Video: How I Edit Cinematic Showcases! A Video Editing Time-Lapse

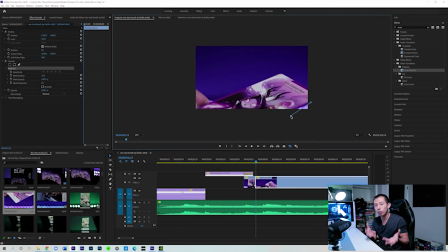247s
That way it gives me more flexibility, like I always mention, like here in post. So that's why it makes life much easier, because now you have points that you can mask in perfectly.
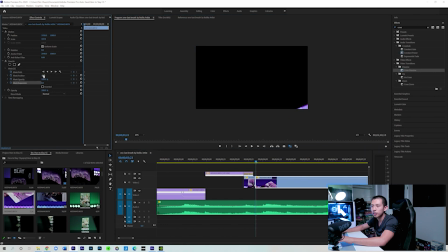257s
So again, turn all of these on. Feather to, I usually go around like 70 depending on which mask I'm making, but most of the time it's going to be 70. And then inverted.
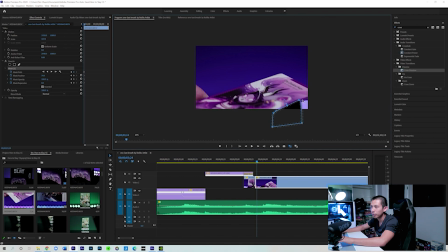270s
And again, we're going to line it up frame by frame. Oh my god, this tool is so annoying though, honestly. Okay. There. Next.
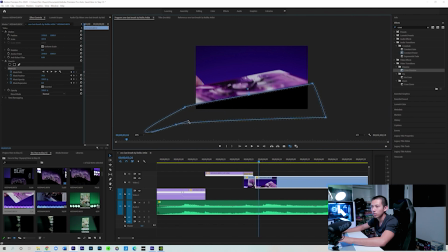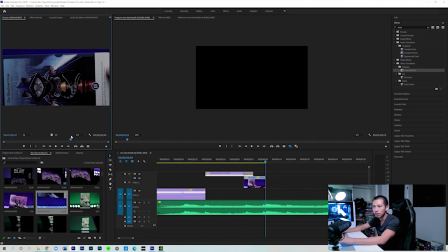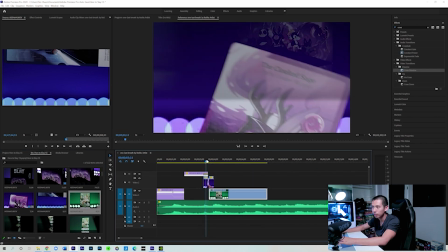300s
Might look a little better. Oh yeah, actually yeah, green looks better.
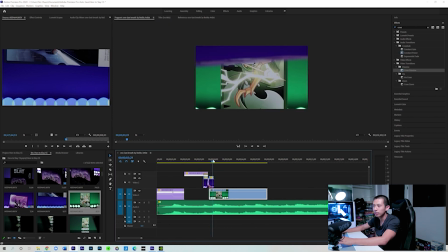306s
Okay, we'll stick with green now. And again, we'll make this bigger. So effect control, scale to 107.
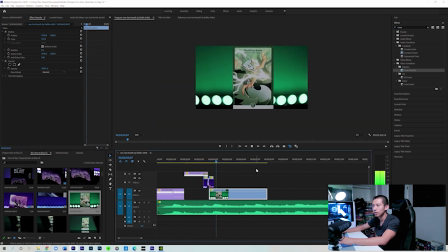And there's a beat here, goes boom. So for that, I'm going to go ahead and punch in.
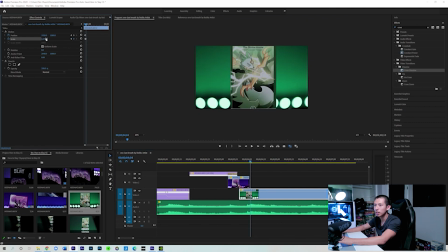331s
Maybe to about 120. Actually 150. And then go forward a couple frames, 1, 2, 3, and then back to 107. So it kind of just goes in and out. There.
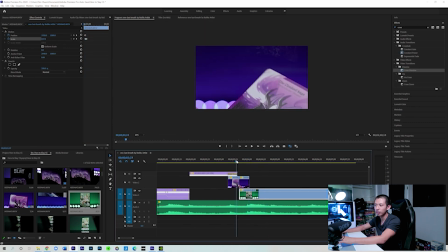347s
So it looks like a drum beat.
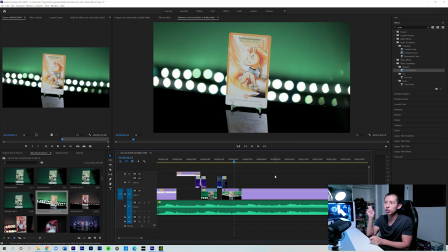350s
So the key to prism transitions is, even though you're using prism and just wiping it across the camera, you want to make sure you get a lot of different types of movements. You want to move the prism close to the camera and away from the camera. Fast speed and slow speed. That way you have a lot of flexibility in post.
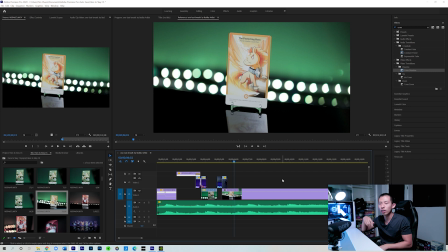364s
You're pretty much setting yourself up for success if you're doing more and more movements in camera before you bring it all into your computer.
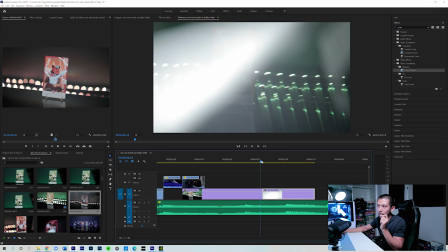372s
I'm matching it perfectly. So right now it looks very, very seamless. So you can barely tell. So right now we can tell right away because we're looking frame by frame when the transition starts and stops.
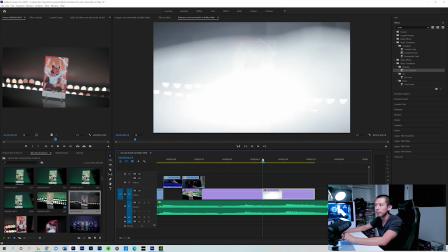382s
But if you're looking at it at normal speed, you can't even tell. So if I play it back, right, it's barely noticeable.
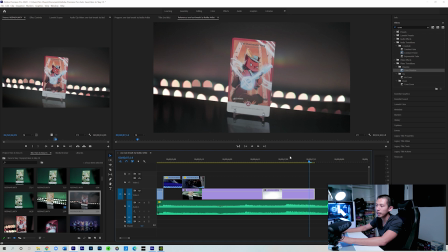392s
And I'm also going to time it so that way it also transitions along with the beat.
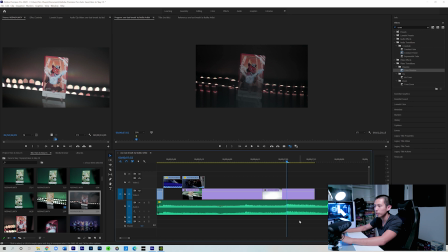397s
So the beat is here. If you look at this peak, I'll put a marker so you can see. So that green marker here is where that next beat hits. So now I actually want this to be here. And I'm going to drag this clip out. Boom.
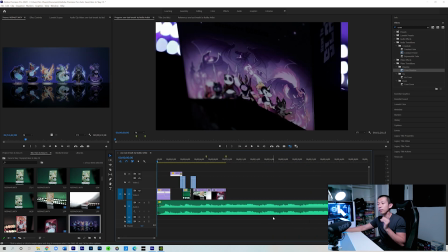418s
Okay. So I always like to go back in my footage and just watch it over and over again, especially from the start. That way you kind of understand the pacing and you are kind of grounding yourself in terms of how fast and how slow your video is. Right now I think it's a little bit fast.
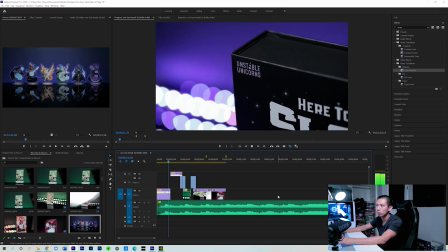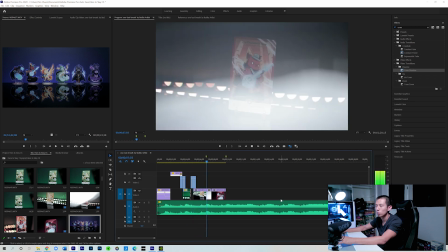Perfect. Okay, so that's some good timing. It has now been 4 hours since I started editing, and with the reshoot, I'm not happy with what I got. So with that, I think I have a different idea in mind, and this is typically how my process goes. I go through the edit, and I find a part where I feel like I need another clip, hence the reshoot, and then I go back, and usually I will work with that clip, but since I'm not happy with anything that I got,
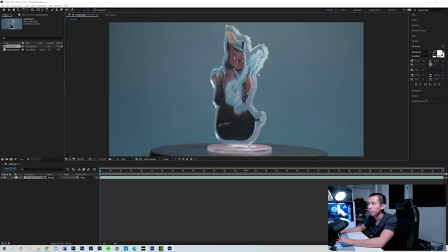464s
I'm just gonna go with what I have. I do have an idea from where to go from here. My idea that I have for this is, here I have a kind of spinning turntable clip. And if I can somehow mask this out so I can manipulate out these standees and just put them in like a screen by themselves without any of this background, then I think it's gonna work out pretty cool. Hi, so 2 days have passed since the last video clip. And what I've done in those 2 days is I finished masking all of them. So I finished all 6 heroes. It's not perfect, but it is done.